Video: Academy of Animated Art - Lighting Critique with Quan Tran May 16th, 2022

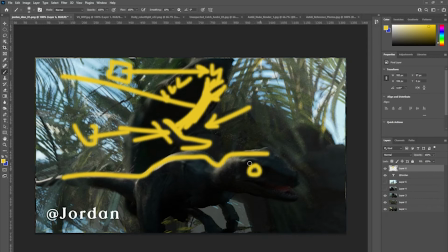His eyes looked a bit kind of bugged out, and maybe get some kind of cheat in another light here, get a rim on this side
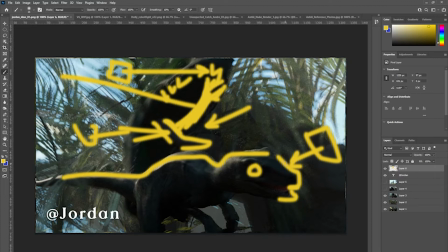of his face just to kind of get some contrast going and kind of etch him out from the background.
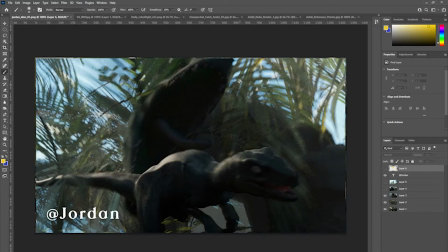And same here with the T-Rex. um, you know Maybe try and get another you know another another light here to kind of etch him out from the background. um,
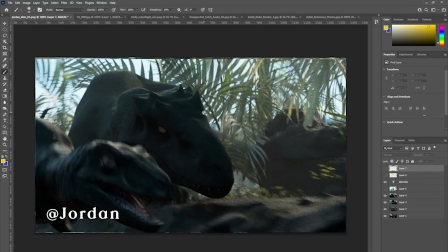and then here I feel like maybe you could work on changing either um, the specular qualities on
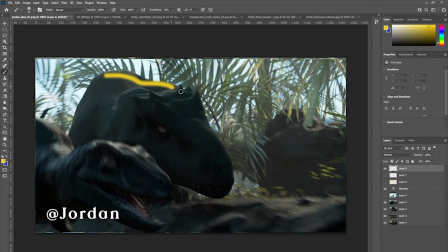on the T-Rex's skin, or introduce something to kind of, because he feels pretty flat across here, just generally.
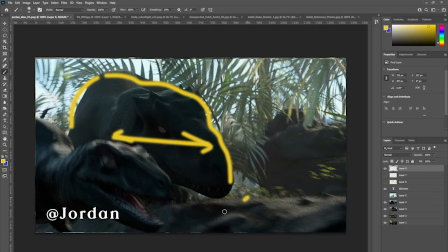And it could be, maybe you could introduce like a bounce from the underside to get some shaping here, or cheat in another light here so that you get a little bit of
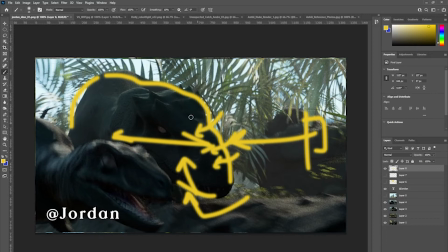a bit of contour lighting across, maybe this half of his face,
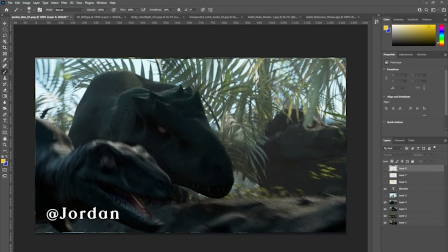as he feels a little bit flat. There's a little bit happening here, so that's that's working really well. It's flattening at the back a little bit, and on top.
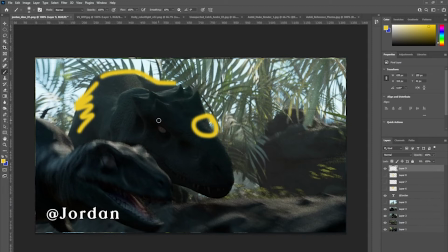I'm not sure whether lighting can solve that or whether it's just a shade issue. But again, try and kind of emphasize these teeth here. You may have to cheat in some bounce.
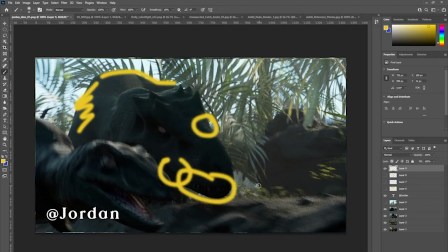Sorry, you may have to cheat in some bounce here to get the teeth to show up a bit more.
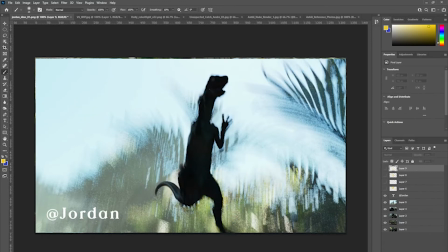And then we end up with the raptor jumping and trying to flee at the end, and I would suggest maybe getting a big old
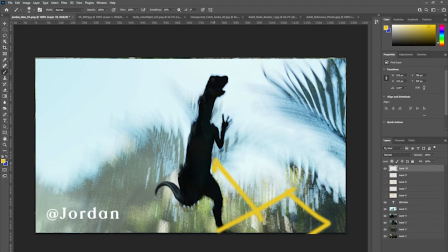either bounce card or a light here to get some shaping. Get some shaping here, because he does flatten out. It's kind of cool as a silhouette, but I feel like maybe you could do with a little bit of
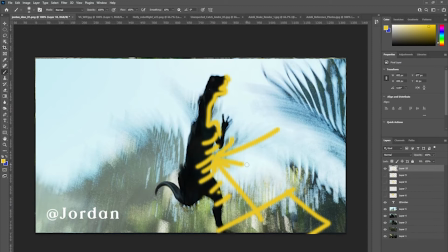fill on this side. But it's a very cool shot.
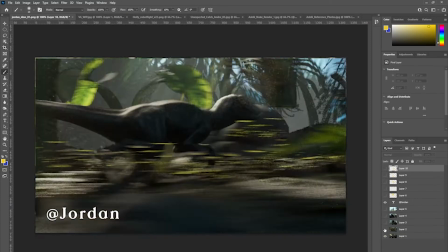Otherwise, looking really good, Jordan. I love this beginning frame here, and that shaft of light.
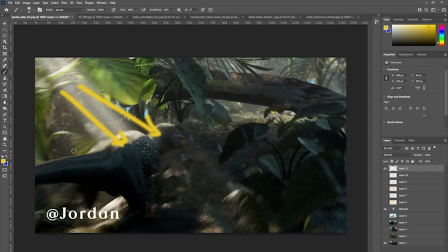That's working really well. Alrighty, thank you.
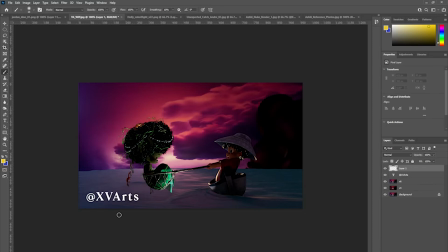Is it XVArts or 15Arts? I'm not sure how to pronounce your handle, but this is it looks like it's coming along,
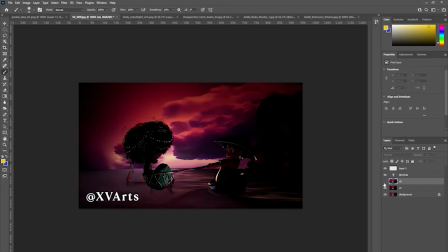and I see you've tried a few of my suggestions.
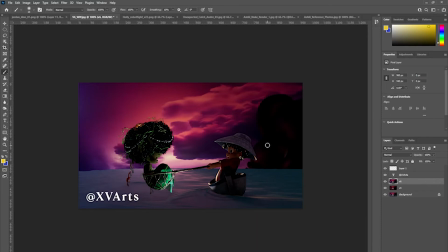Moving, this this island or this kind of formation here over to this side, and clearing away for this light source here, this kind of horizon light.
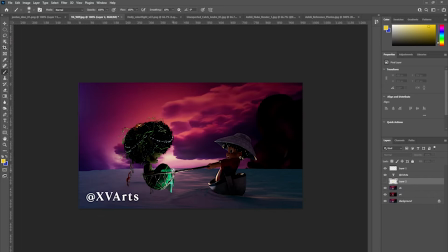I'm not sure at this point though whether you need this kind of green light source anymore, because this light here,
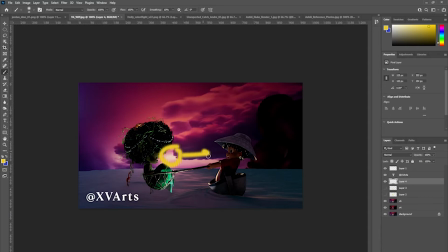is providing a lot of the illumination, and it should suffice, on her face, on her knee and her fin, pretty much the same way you've treated this guy here.
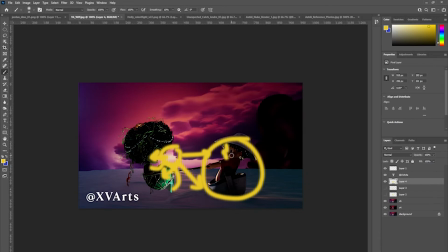He's, obviously he needs a bit more rim on his face, and maybe cheat in a light that is further
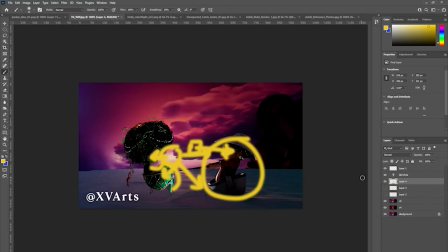forward towards camera to get a little bit more light on his face.
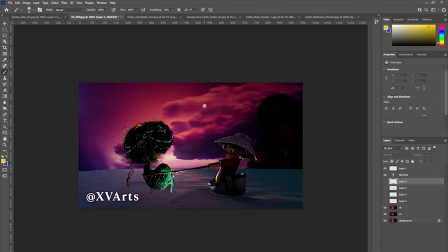But it feels a lot better now with that light source on the horizon, and I would work on getting some light to his face using this kind of
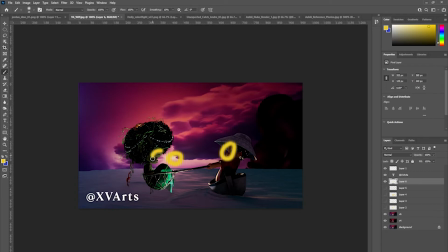magenta, kind of purple light on her face. Forget about the green light. I feel like you don't need it now. Bring up the reflections, these pink reflections, a little bit more. You can cheat in some lights,
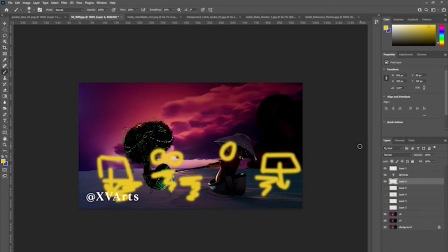just pointing down, and it might just work if you have them these area lights pointing towards camera, um, just to get that glancing angle on the reflections. But yeah, this could go pink, maroon,
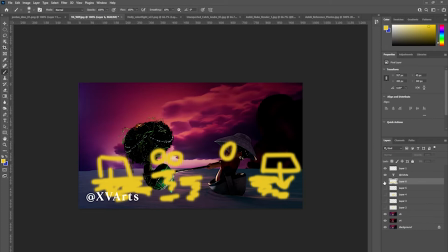magenta, and yeah, the green. I think you can.
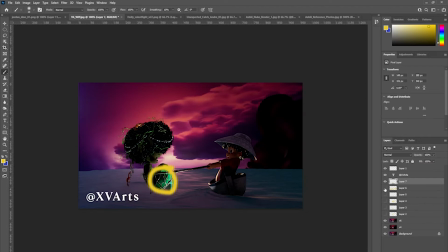It feels like at this point it's starting to compete too much um, with this. So I would get rid of that and use that as your main source,
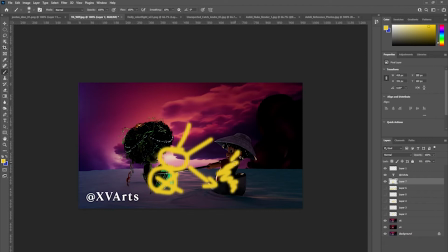and just bring up the fill a touch here at the core. Bring it up here, just a touch, and obviously at the back here with this ice or rock formation,
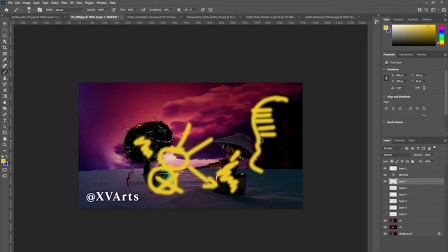just some rim light and fill in some of these darks here. Bring it up. Sorry, bring it up here.
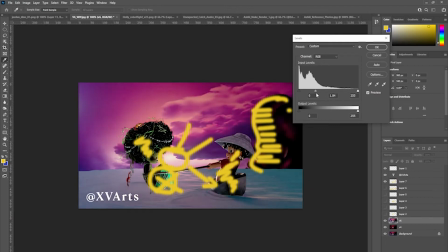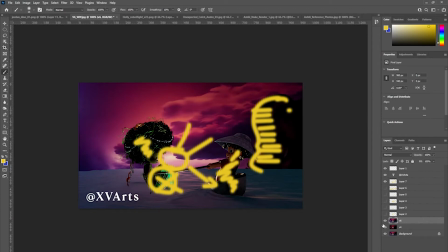All right, but it's looking really good. Thank you, Holly.
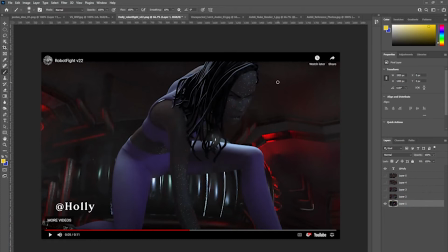So I see that you've lightened the skin on the character, but I feel like there's some kind of artifacting going on her face and her arms, and I'm not sure what it is, but you might want to check it out.
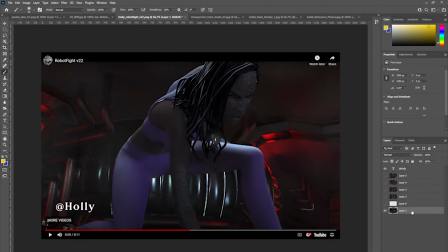I would say generally the background, the fill needs to go down.
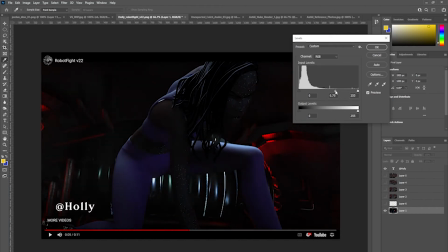It needs to feel kind of a little bit mysterious, a little bit.